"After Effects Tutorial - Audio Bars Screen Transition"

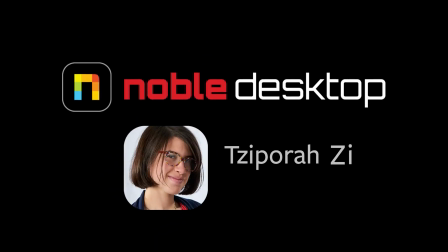Hey guys, this is Designs for Noble Desktop, and in this tutorial I'm going to show you how to make this cool audio bar screen transition in Adobe After Effects.
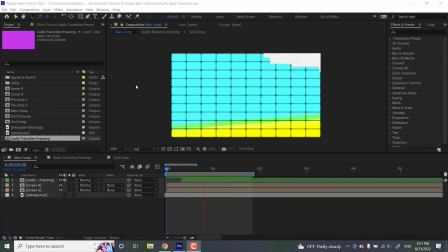So we'll be starting off with making an audio spectrum effect, which is what will give our transition that dancing look.
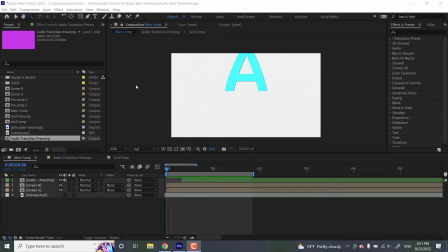After adjusting those settings, we're going to add a Minimax effect to have it animate and cover the screen.
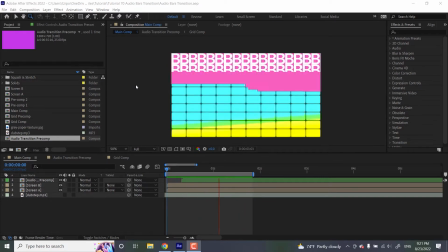Then it's a Posterize Time effect and a gradient ramp to add some visual flair. Finally, we'll create a grid and have it be a track mat for our audio spectrum layer to make it look like actual audio bars.
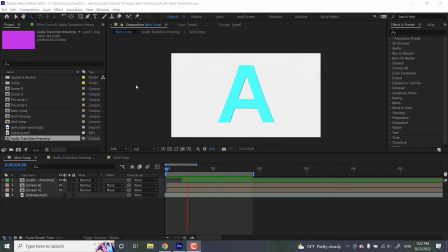Oh, and we'll add a glow effect at the end just to make it look more digital. So you can see this is what the project looks like when it's done. And so if you don't know, screen transitions or wipes in general are really good for making cuts or jumps in your scene.
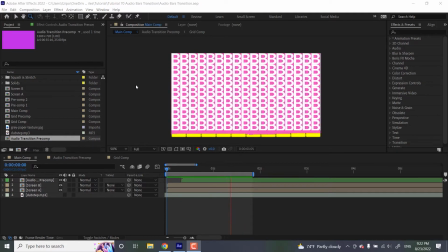They help direct the viewer's eye toward whatever you want them to see and make scene changes feel smoother. Anything that covers the screen makes a pretty good transition effect. In this case, the screen wipe we're making today has a cool cyber kind of feel to it, which lends itself well to any projects based around technology, audio, or anything urban. And so, in terms of external assets, for this project,
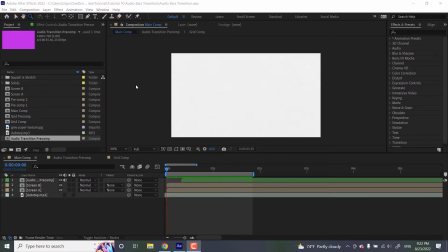we're going to be using a particular music track from bensound.com, and these A and B screens you can see here for our jump cut. These are all going to be available for download below in the description, so let's get started. So the first thing we're going to be doing is head up here, we're going to make a new solid.
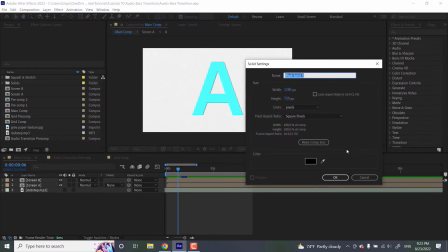Thank you very much. And let's name this solid Audio Spectrum.
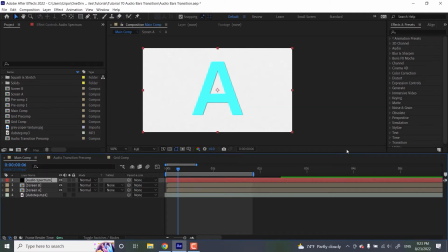Audio Spectrum. You can probably guess what this is going to turn into. The color doesn't really matter.
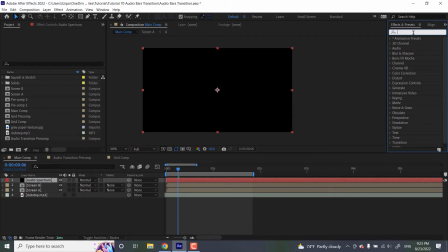We're going to be heading over to the Effects and Presets panel here and type in Audio Spectrum. Add it to our new our new solid over here.
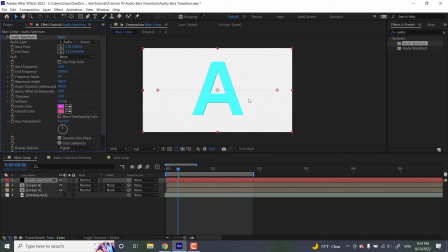Completely forgot the word that I just used. And now we're going to be changing a bunch of settings to get it to appear a certain way. So we're going to change the audio layer, the audio source to this MP3 layer that should already be in the layer stack.
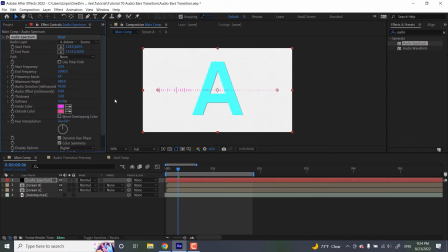And basically, what's this is asking, like, okay, so what music, what music track, what soundtrack am I taking my appearance from? And by linking it to this MP3 file right here, it could be like spoken word, anything, just anything with an audio file in it.
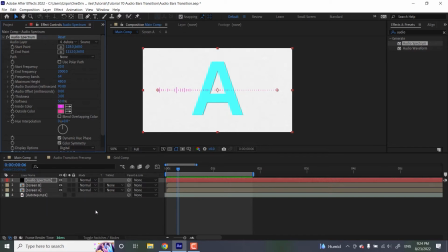It's like, oh, so that's the waveform that I'm going to be reacting to. So we've got that set up. And you can mute your audio, whatever audio you're using. Just hit this button over here, the speakerphone looking kind of thing, because we actually don't want the sound of it.
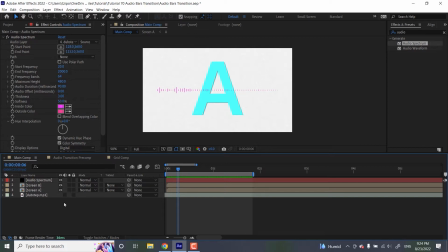We just want the look of it. So now that's done. So we're going to be changing some settings. So start frequency, let's put that at 100, and end frequency at 1100. These are the frequencies that the graphics will react to. So it'll start moving at 100 and stop at 1100 hertz.
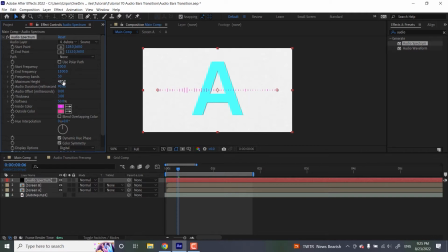We're going to set the frequency bands to 50, and we want the maximum height to 1500. We want this thing real tall. It's going to be even taller when we add the Minimax effect later on. Now, this part is optional.
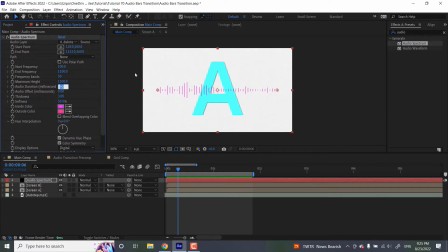It's just a personal preference, but I'm going to set my audio duration to 40 and the audio offset to 30. This is how long the visuals will react to each part of the waveform, and offset delays it by some amount of milliseconds.
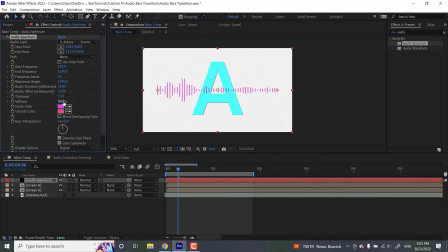Finally, we're going to set thickness to 5. That's pretty self-explanatory, and softness to 0 for a nice crisp look. And now we're going to be setting the display options to analog dots. This is what analog lines look like, but we want the dots. Yep.
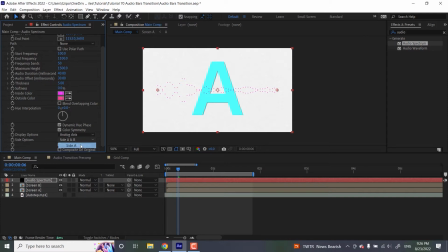Oh, right. And then side A, so they're only going upwards, you can see. And yeah, that's pretty much it for the audio spectrum itself. And like I mentioned, let's head over to the effects panel again. Let's grab Minimax for our next effect.
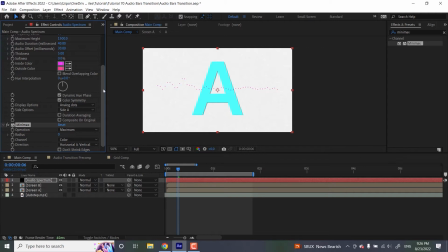Now, what Minimax does, it can contract or expand the edges of a layer, in this case, our audio spectrum effect, so it can cover the whole screen. And we're actually going to be keyframing this. So let's move the playhead to the origin over here.
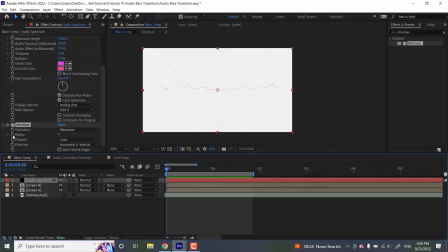And I want to set my Minimax radius to 0. I'm gonna, with my audio spectrum layer selected, I'm gonna hit U to see all my keyframes.
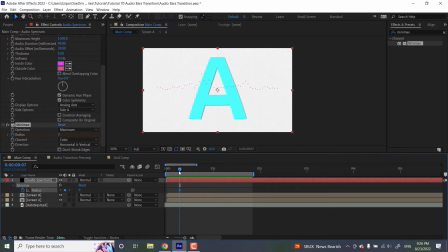Let's move this guy about 1 second in, maybe. 1 second in, come on.
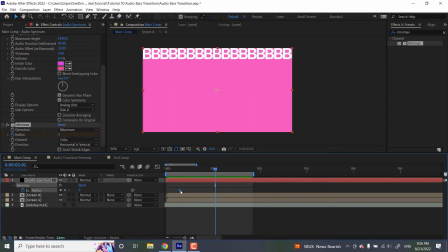Oh, wait, I didn't even realize that I already had my timeline set so I could see 1 second in.
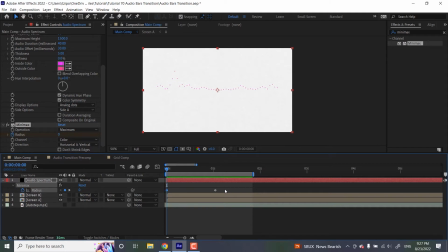And then we're going to hit radius again. So we've got 0 here, 0 here. The idea is that we want it to spike up and then set back to 0. So I'm going to place it somewhere in the middle. And we're going to put this radius up like real high. I want it at 1000. I want it to be very big.
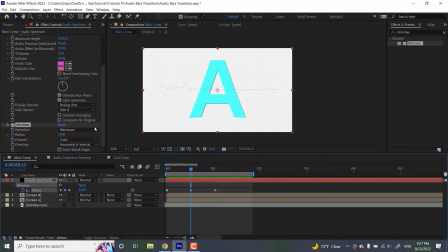And now you may not be seeing anything, but that's because I want to be setting the channel to alpha and color. Whoa, see? That's what we want. That's what we want. So it controls everything in this layer.
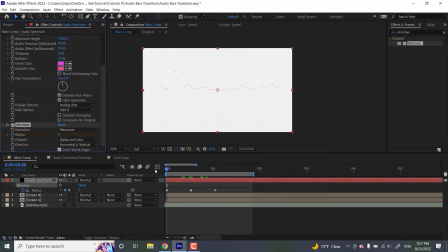All right. I'm just going to put don't shrink edges just in case, but you don't have to do that.
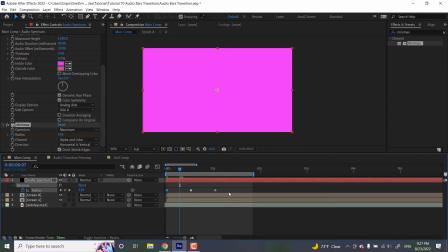And then I want to shift select the first and last Minimax keyframes, go to keyframe assistant and easy ease, just to get a bit of a smoother feel to the animation, like that.
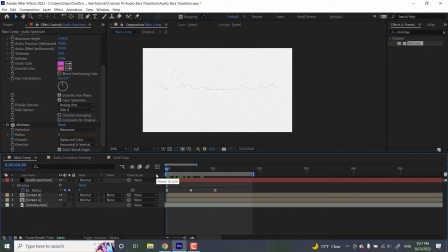Okay, now we are going to add a Posterize Time effect, and the reason for that is that I want more of that stuttering, choppy kind of look that you'll see on this kind of, this kind of effect in the real world. So I want a Posterize Time effect.
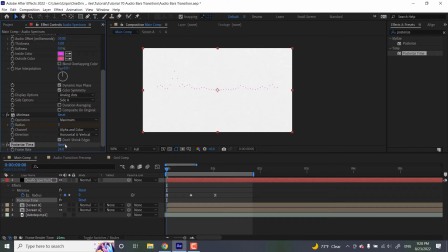So let's get that over onto our layer. And I want to set the frame rate to 12. So basically what that means, it's running on 2s, which is industry vernacular for 12 frames a second versus the typical 24 or 30 frames per second.
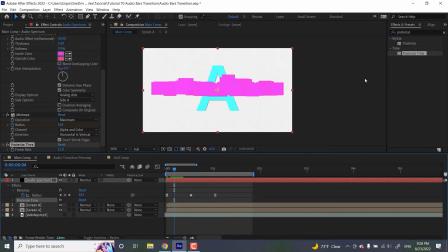Yeah, and it gives it more of a choppy look, which is what I'm going for. And for the color, let's put a gradient ramp on top of it. Gradient ramp right on top of this. And I'm going to go over to my gradient ramp here in effect controls,
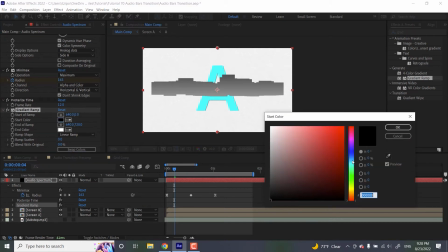and I want to change one of the colors to like a nice cyan kind of color.
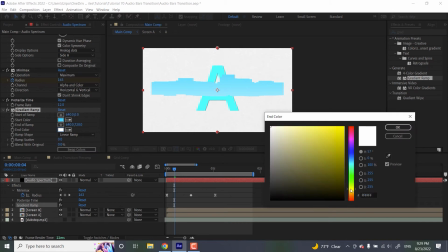And the other one is like this very intense yellow.
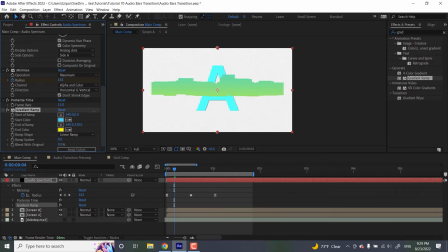I want to move the colors a bit closer together. Like that. I just changed the y-axis on both of these. In fact, I could I could grab it and move it down.
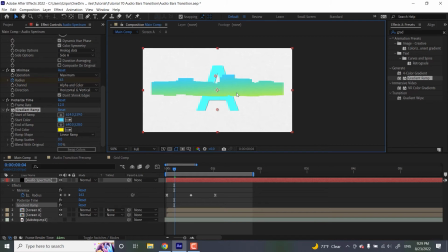Perfect. Okay. And finally, I'm going to zoom out. I controller command minus.
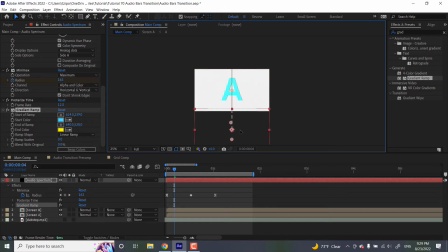And I'm going to pull my whole effect down below here. So next, I'm going to be pulling my effect down below the screen. So when it spikes, it'll cover the whole screen. Although I'm seeing right now it doesn't cover the entire screen, so I'm actually going to change my radius to be even bigger.
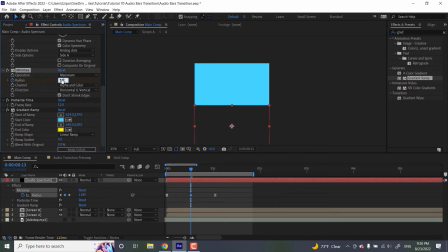There we go. Now I've got it at 1200. That'll do it. Okay, great. You know what? I think I actually even want to adjust my yellow color. Whoa. So it's like a little more of a gradient.
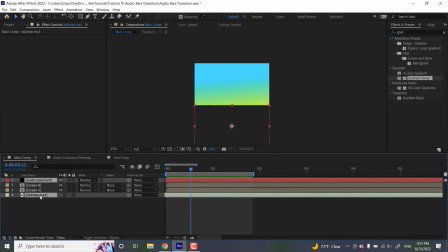There we go. Now for the grid. So I'm going to select both my sound layer and the audio spectrum layer,
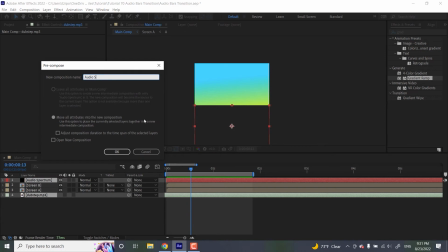and we're going to turn this into a pre-comp because I want this to be able to have certain effects only available within pre-comp.
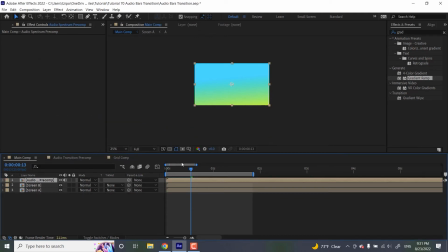So I'm going to name it audio spectrum pre-comp, and we're going to double click to go inside of it.
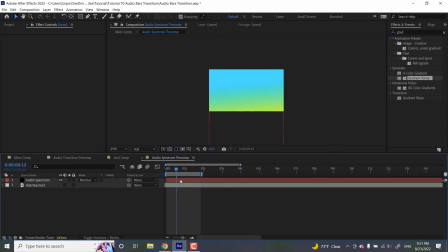Here it is. I'm actually going to expand my timeline a little bit so I could see more of what's going on, hit my keyframes so I could see what the timing is on stuff. Okay, right. So now we want to make it a grid. So we're going to make a new black solid layer.
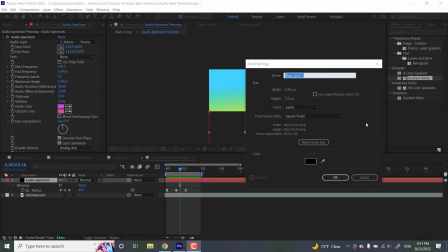New, solid, and we're going to name this grid. Come on, keyboard, please work.
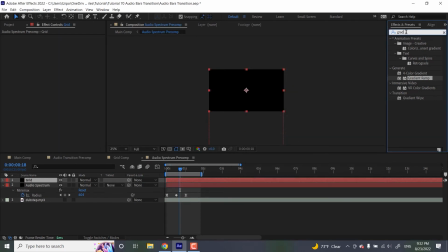Here we go. And then we're going to type in grid into our effects panel. And we want this to turn into a grid.